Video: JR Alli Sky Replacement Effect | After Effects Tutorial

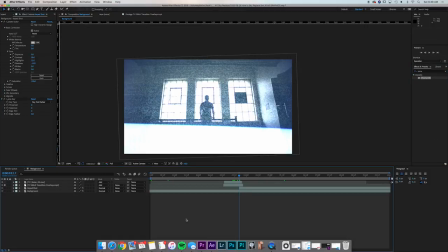[3:56]
So drop the luma key effect onto our keyed shot layer move over so you can see it clearly
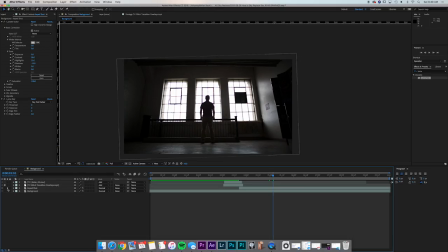[4:01]
and isolate the layer now we're only seeing the keyed
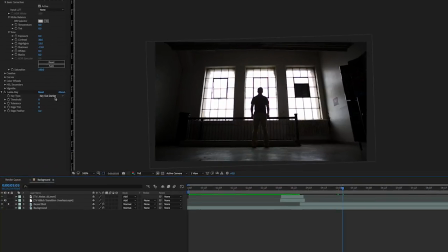[4:06]
shot layer so if i hit key out brighter the whole thing
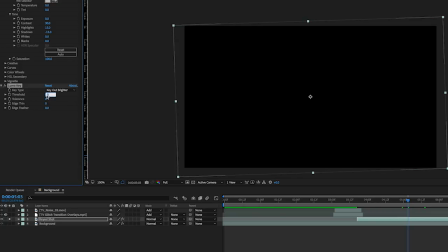[4:10]
disappears that is fine let's change our threshold to 250. now we're keying out
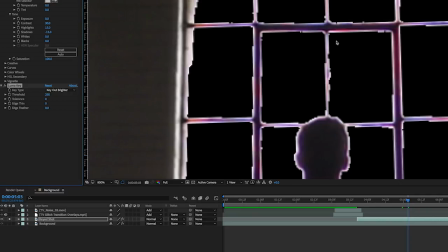[4:15]
just the brightest parts of the shot but you can see these lines don't look great here part
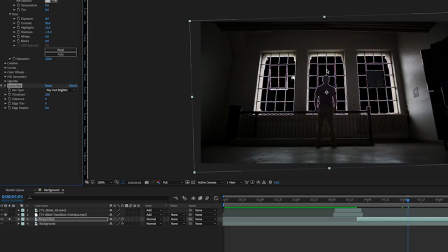[4:21]
of the reason it doesn't look so great right now is I didn't make the best decision when shooting this.
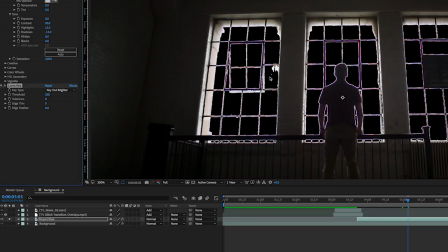[4:26]
I used a window that had a lot of these dark panes. JR Alley's shots generally are open windows or open frames, caves, tunnels, pillars, things that don't have these tiny details in the middle, which makes the keying a lot easier.
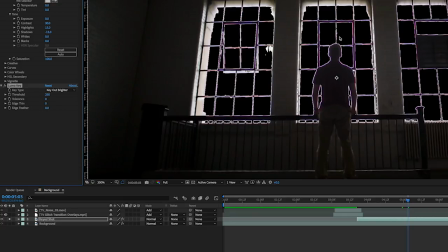[4:41]
Were these not here, there would just be darkness. You wouldn't have these lines to deal with. Now, I could edge thin this to just make them disappear.
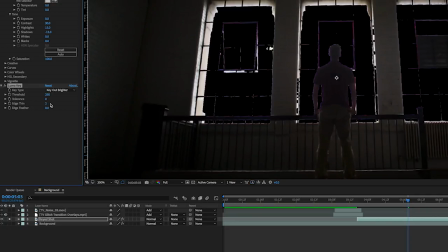[4:49]
However, that kind of starts to make it look cheap. It's like clear that you're masking it out.
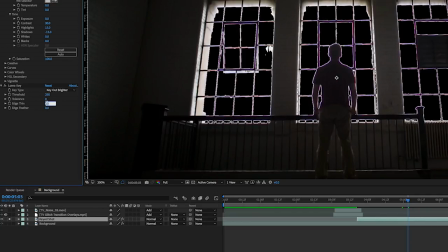[4:54]
So I want to keep them there and make it look as real as possible. So I'm going to make my edge thin actually minus three and my edge feather 100.
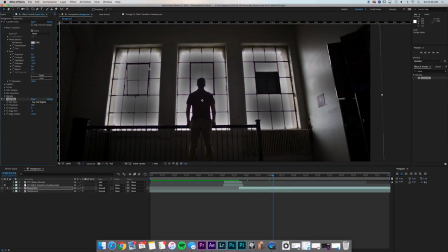[5:03]
What this will do is give me almost a glossy pane look so that it appears like we're looking through some sort of glass that has just a little bit of frost on it and then the background that we choose to put in.
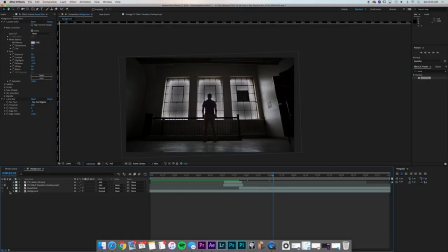[5:16]
So that is how we get our keyed shot to start to look. We can remove the isolation of this layer and we see our full frame here. Now we want to add our new background layer to this. This is whatever you want to actually show up as your new sky in the background.
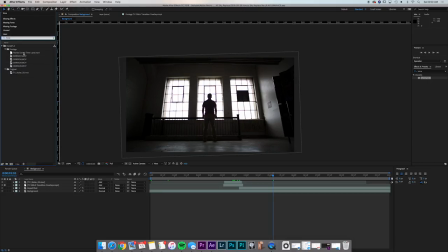[5:32]
So I shot a time-lapse and am going to use it right here.
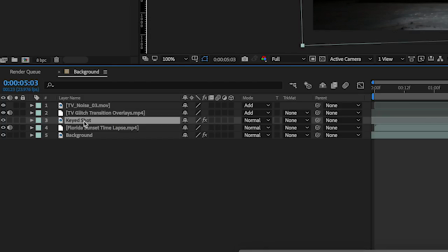[5:37]
You just drop it between your keyed shot and your background layer.
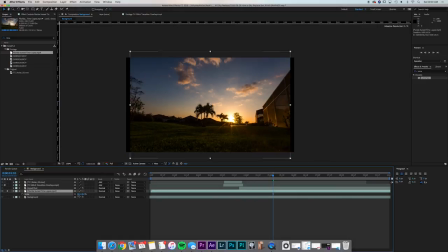[5:40]
So if I isolate that, you can see I've just got a time lapse of the sunset down in Florida and I'm just gonna scale it down
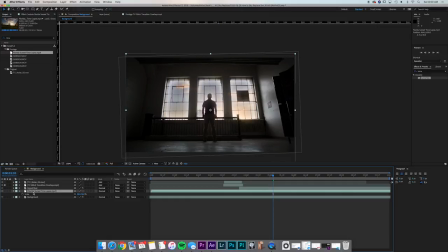[5:48]
so it fills my frame properly and if I click in here we can actually see it in the background so I'm just gonna move it so that it fits nicely into my shot fills my frame beautiful now what we
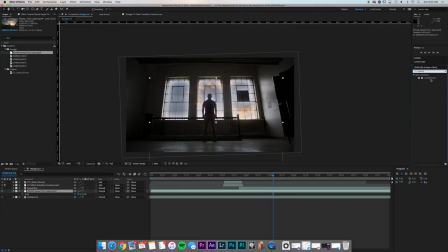[6:05]
want to do is I'm going to apply a light lumetri color to this effect just to dial in my colors a little bit.
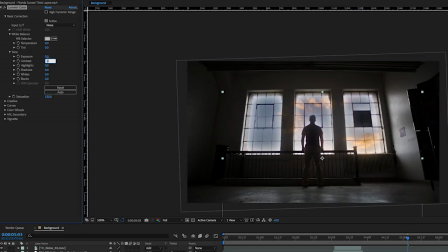[6:13]
I'll give my saturation a 150, my contrast a 40, and that'll do for now.
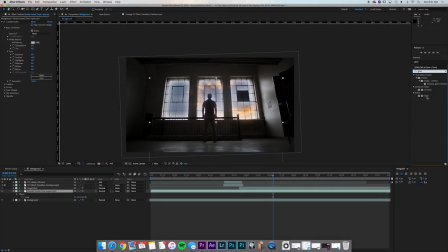[6:20]
I'm also going to give it a glow effect, which J.R. Alley tends to do on his new backgrounds. Change the threshold from 60 to 90 percent, and that'll make it look just a little bit nicer, like it pops a little bit.
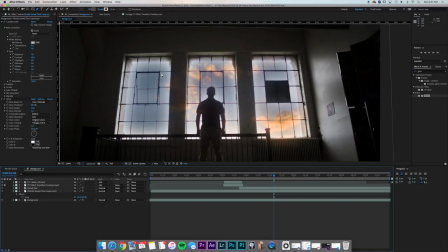[6:34]
I also want to add a mask to my new background layer, which I will call new background, I should have done this earlier, and new background, new sky, whatever you want to call it. And I'm just going to use the pen tool to mask around the frame here. As you see, I have really three frames that I'm dealing with, three separate windows,
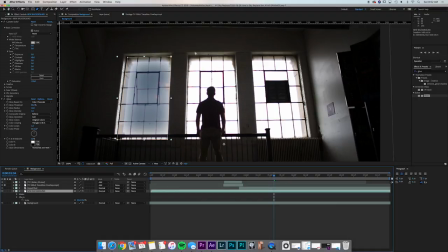[6:53]
so I need to make sure I'm clicked on my layer here when I'm making the mask, but I need to make three separate masks. And you can go right through your body in the shot. And there we go. We've got our three frames outlined.
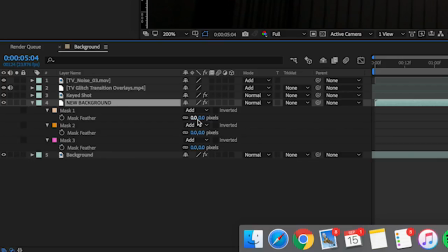[7:11]
Let's, if you click on your new background, hit F. I'm also going to add a mask of 20 pixels, or sorry, a mask feather of 20 pixels to all of these just to even it out a little bit.
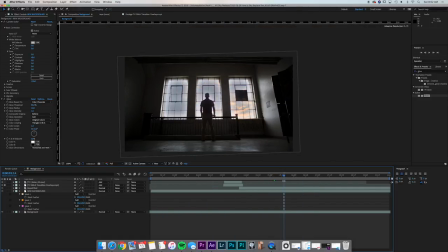[7:24]
Great. So there's our new background in the shot. You You can see that it's going to start to glitch on if we just watch.
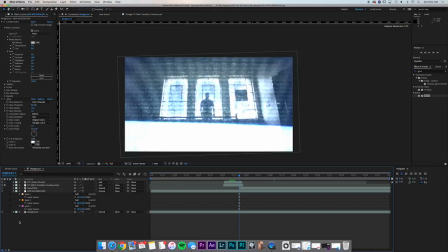[7:31]
We actually, I'm missing a step here, we need to cut the new background,
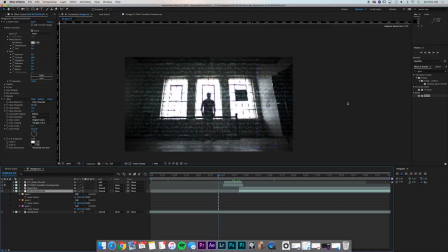[7:36]
option left bracket right at the point of the glitch, and here you go, just have a quick watch, glitches right on, there's our new background. Next is a fun part, we're going to add a flare to this, it's going to really give it life and make it feel like the light is pouring through the window.
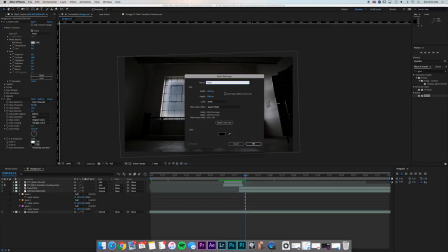[7:52]
So what we need is a layer, new solid, and we'll call it flare. It doesn't really matter your color, I just have a black solid here.
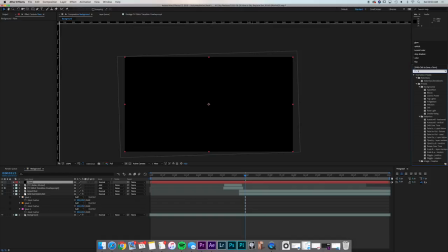[8:00]
I'm going to use my optical flares plug-in.
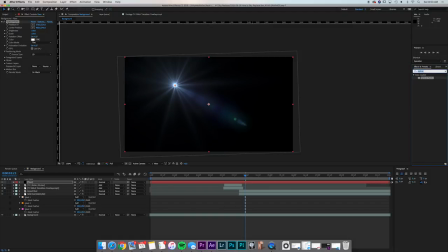[8:02]
You don't need to have this plug-in, there is a lens flare built in with After Effects, you can totally use that, not a big deal, you'll follow the same steps here. With the optical flares selected, I'm going to change my render mode from on black to on transparent,
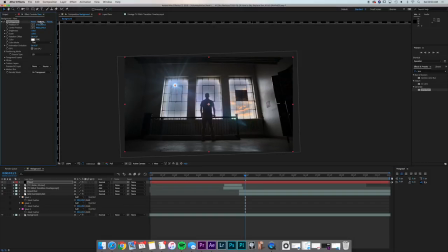[8:19]
that way we can see through it, and if I just go to options, I can change the look of my actual flare.
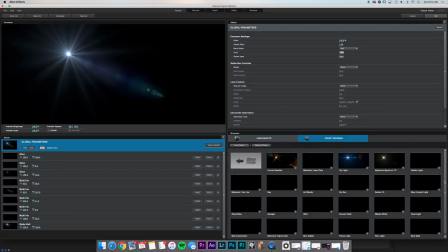[8:24]
So in this case, I'm going to use something that looks like the sun. Let's go with golden light.
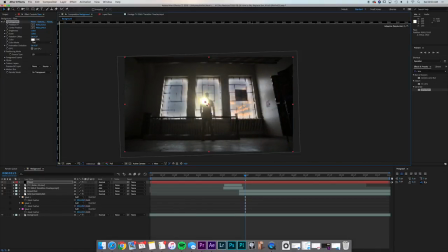[8:34]
And I'm just going to drag the center position to right behind or currently on top of my back. That's the actual position XY. The center position doesn't really matter. It's just where the flare is going to go. And I'll change my transfer mode to add. And then I'm going to drag the flare layer underneath my keyed shot.
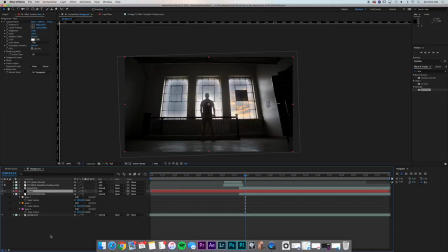[8:53]
Now it's going to be sitting right behind my back.
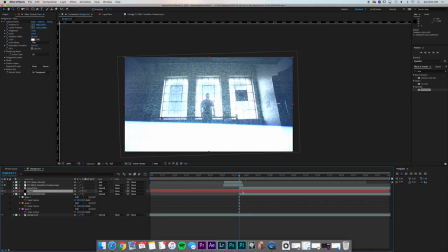[8:56]
I also want to cut the flare mode right where the keyed shot new background starts, so option left bracket again.
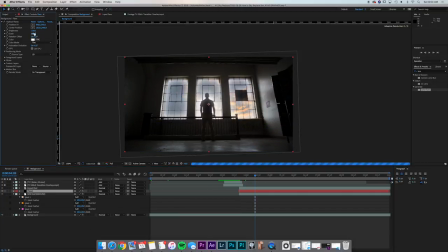[9:03]
That way it comes on right as my glitch happens. And I'm going to increase my scale to 250 and my brightness to 60. Now we can see that flare popping from behind my back. Perfect. The next thing that I want to do is I want to add a slight color correct after the glitch happens.
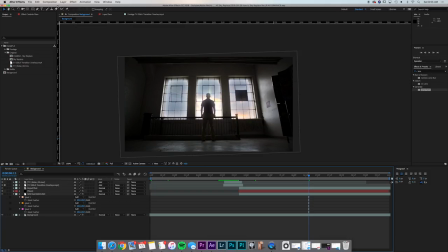[9:23]
So I want to go up to layer new, adjustment layer. I'm just going to call this color correct. And you're going to drag this just beneath your TV glitch, whatever glitch you're using. And we are going to add the lumetri color effect onto the color correct layer.
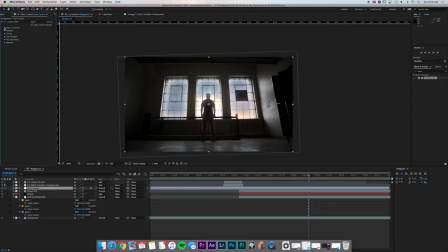[9:42]
Now I want to go to basic correction.
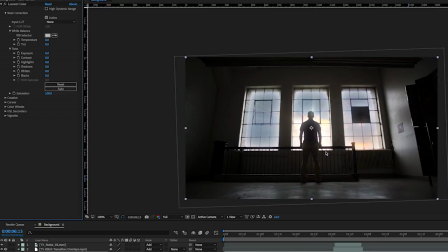[9:44]
And because we're having new orange light pouring through the window, I want to give this a little bit of an orange color crack. So I'm going to do 20 on my temperature and five on my tint, add 10 on my contrast.
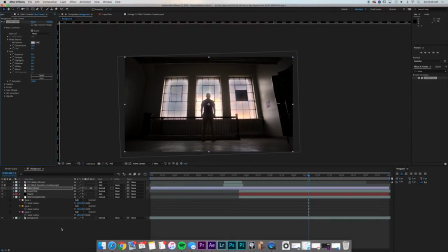[9:59]
Now I've got a little bit more of an effect pouring in here. And I want this color crack to start in the exact same spot.
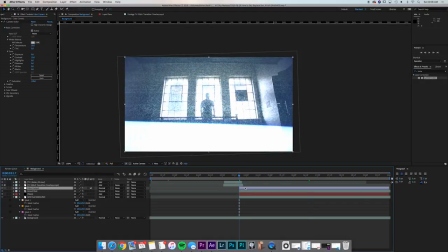[10:06]
So option left bracket.
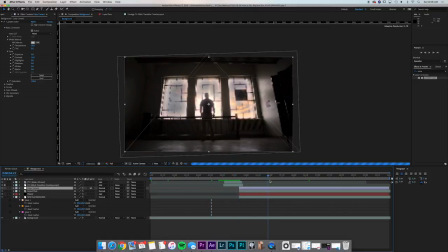[10:07]
Now we go from this dark look here, the glitch comes in and everything's just a little bit orange tinted because of the new light and the new flare that's pouring in. The next step that we add is just going to add to the glitch effect and make it feel like it's actually affecting the background.
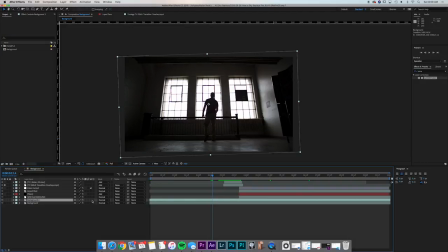[10:22]
So if you duplicate your background layer, again to duplicate is Command-D, and call this Glitched Background. And all we need is the moment just before the glitch switches over to our new background.
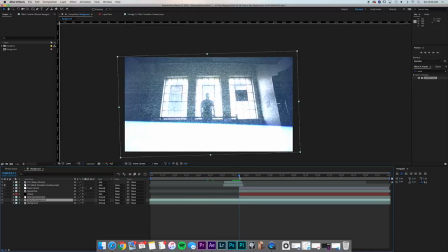[10:36]
So I'm going to go probably two or three frames before this, Option Left Bracket, and then Then just about a frame after and option right bracket.
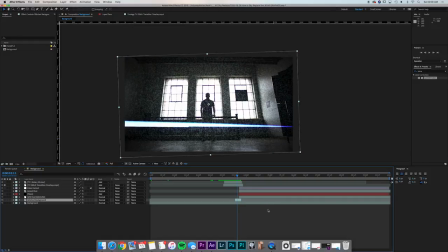[10:46]
Now what I want to add to this is an effect called arithmetic. What this is going to do is allow us to separate our RGB channels within this effect.
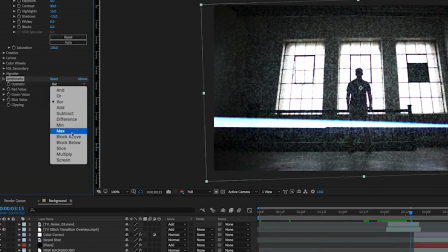[10:56]
So let's go to within this video here. So let's change our operator to max and we're going to up the red value to 255.
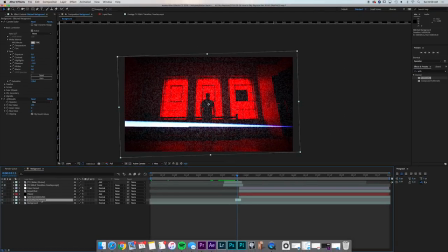[11:05]
It's full percent. Now, if we click on Glitch Background and hit T and change this opacity to 25,
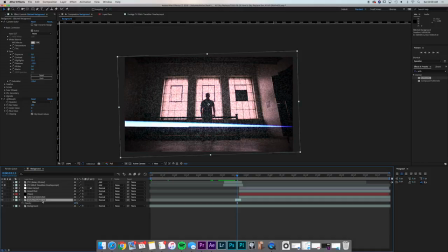[11:12]
and then we click P on that layer and slide it left or right just a little, you can see that the red channel is popping out. So what I do is go to the first frame of this effect, slide it left a little bit, click your position,
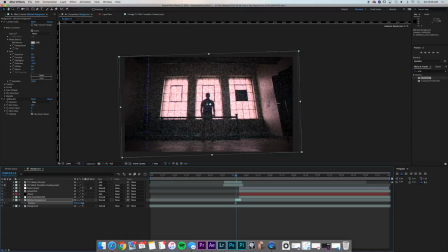[11:31]
go to the next frame, slide it right a little bit, go to the next frame, slide it up and left a little bit and just move it around a little so it looks like your frame is glitching out.
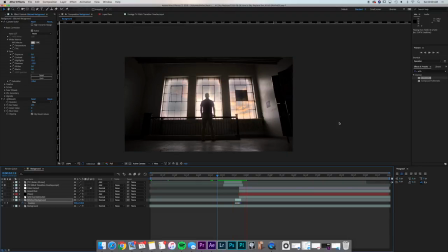[11:47]
Perfect. Now when you watch it, the glitch actually feels like it's affecting your whole background there. So that's just a little touch you can add. You can add multiple layers with different colors so that the blues and the reds are glitching out at different rates. Whatever you really want to do, it's just to add a little extra to the glitch.